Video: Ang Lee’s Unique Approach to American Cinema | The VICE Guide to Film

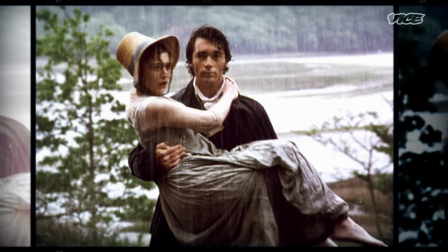493s
The director's elegant balance of emotion and restraint earned Sense and Sensibility seven Academy Award nominations.
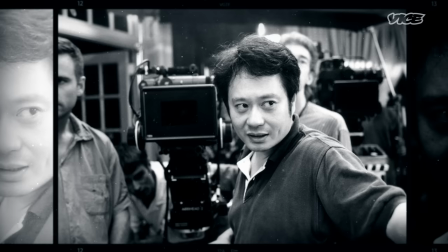501s
He revealed himself to be such a genius with no boundaries. He finds a reason and a passion to tell these stories.
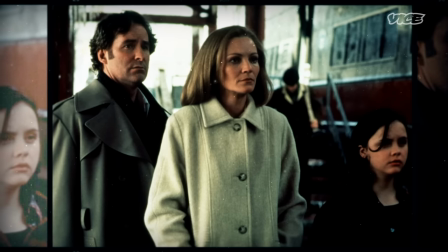510s
Lee moved from 1800s England to 1970s America to adapt Rick Moody's novel, The Ice Storm.
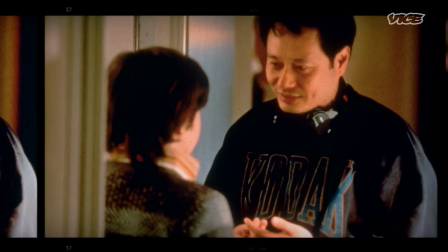517s
The big luck ceremony is how Aang starts all of his films. It's this beautiful thing where he puts out a Chinese banquet, there's incense,
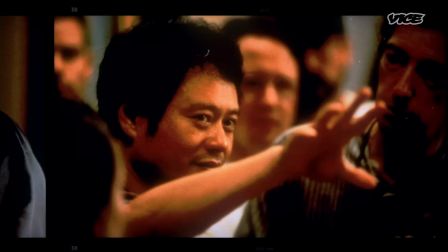526s
there's a speech, and the gong is struck, and you start the movie.
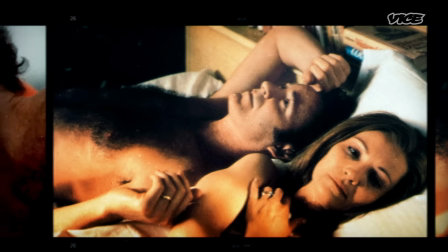531s
The film story of two suburban households intertwining emotionally and sexually over a
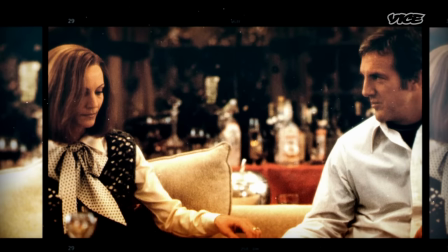536s
Thanksgiving weekend provided a perfect frame for Lee's fascination with family dynamics. There's like a major dinner scene in the film and my character kind of stumbles and spills some wine.
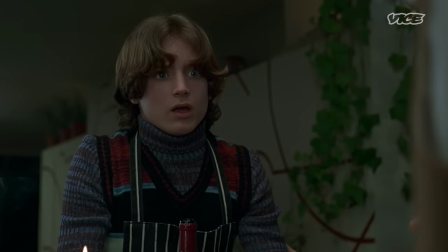553s
We like worked on that physicality very specifically.
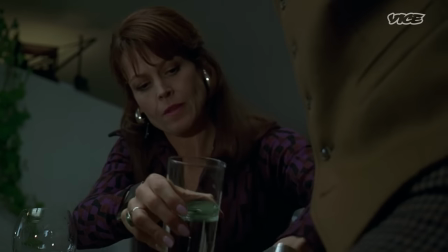558s
Lee uses a series of measured gestures and telling looks to craft the subtext of the affair that Kevin Kline's character is having with his neighbor, played by Sigourney Weaver. The art of not offending, the art of maintaining a certain harmony, I think that is something that we see a lot in his films.
I won't take my pants off.
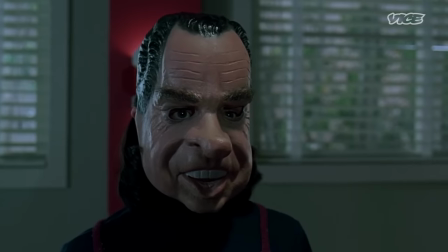578s I'll touch it, but that's as far as it goes.
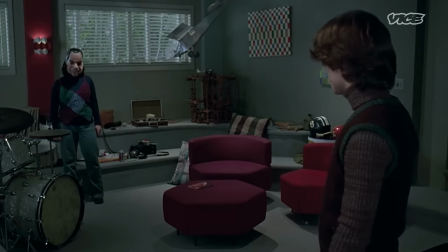582s
When Elijah Wood's Mikey experiments sexually with his neighbor Wendy, they're unknowingly mimicking the affair between his mother and her father.
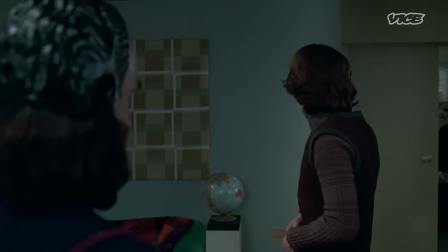591s
Lee uses a Richard Nixon mask to contrast teenage innocence with the creeping hypocrisy of the Watergate era. The Ice Storm is obviously very much an adult story. It has a relationship to sexuality that was unlike anything that I'd encountered as an actor, and it really explores a very particular time in American history.
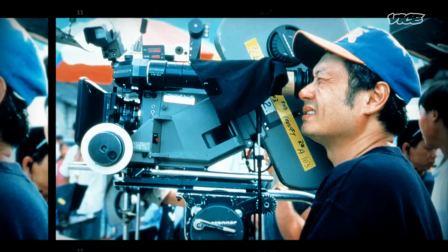613s
The Ice Storm's critical acclaim emboldened Lee to reinvent an Eastern cinematic tradition he'd grown up with, the Wuxia martial arts movie. He said to me, I would like to make sense and sensibility with martial arts. And all I remember saying was, when do we start this? Set during the Qing Dynasty,
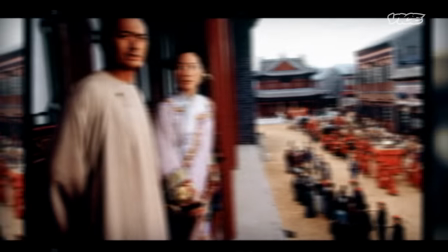633s
Crouching Tiger, Hidden Dragon features film icons Michelle Yeoh and Chaoyun Phat as two warriors in pursuit of a stolen sword. When I embarked on the journey with Aang, it was with pure intention of learning from a grandmaster.
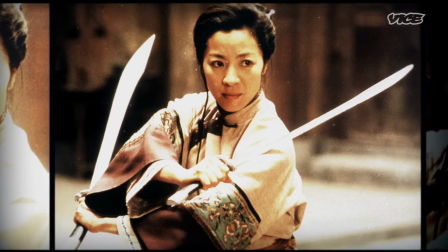647s
I remember Aang saying to me, Yuxiulian, she's the one that's very grounded. and it reflects in the way we are flying.
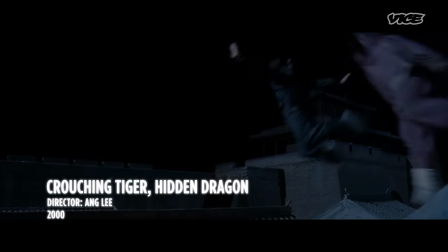658s
She has to do it off the walls because she's so weighed down by tradition and responsibilities. When Aang described that, immediately you have a real sense of your character.
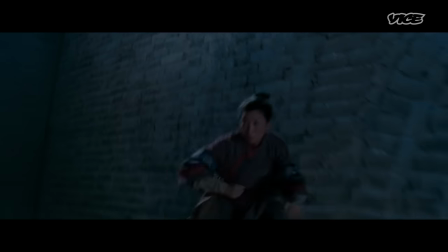673s
Michelle Yeoh's Xu Lian uses the wall as a weapon, underlining her ties to the material world in this exquisitely choreographed martial arts fight. It was almost like you were watching Western ballet. I come running and chasing the masked figure.
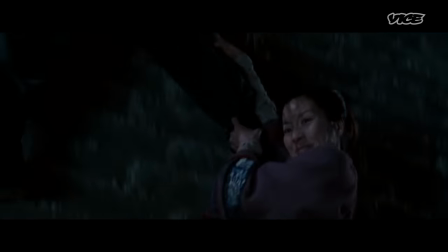689s
I'm up the wall, down the wall.
Get down here!
Horizontal, sideways, diagonal. And you can see this is all done in one shot. You have got extended long takes.
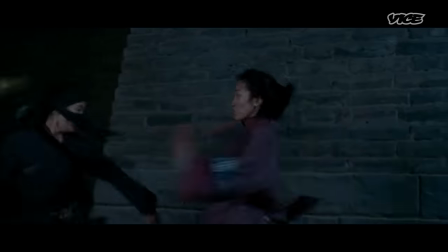699s
The sense of action isn't created in the cards. It's actually pulling out in full view.
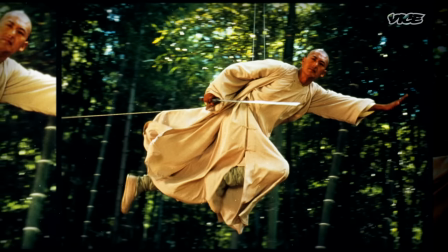705s
Lee had a key collaborator in creating a fighting style infused by power and beauty. He chose the grandmaster of the wuxia martial arts, which is Yun Waping. He trusted Master Yun tremendously.
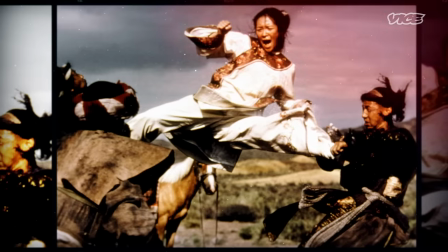720s
The reason so many people went to the theatres was because Crouching Tiger was showing us something cinematically that we hadn't seen before.
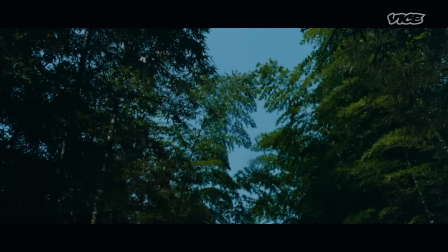728s
That bamboo forest action sequence, there's almost no sound. You're just like listening to the wind and they're just swaying there.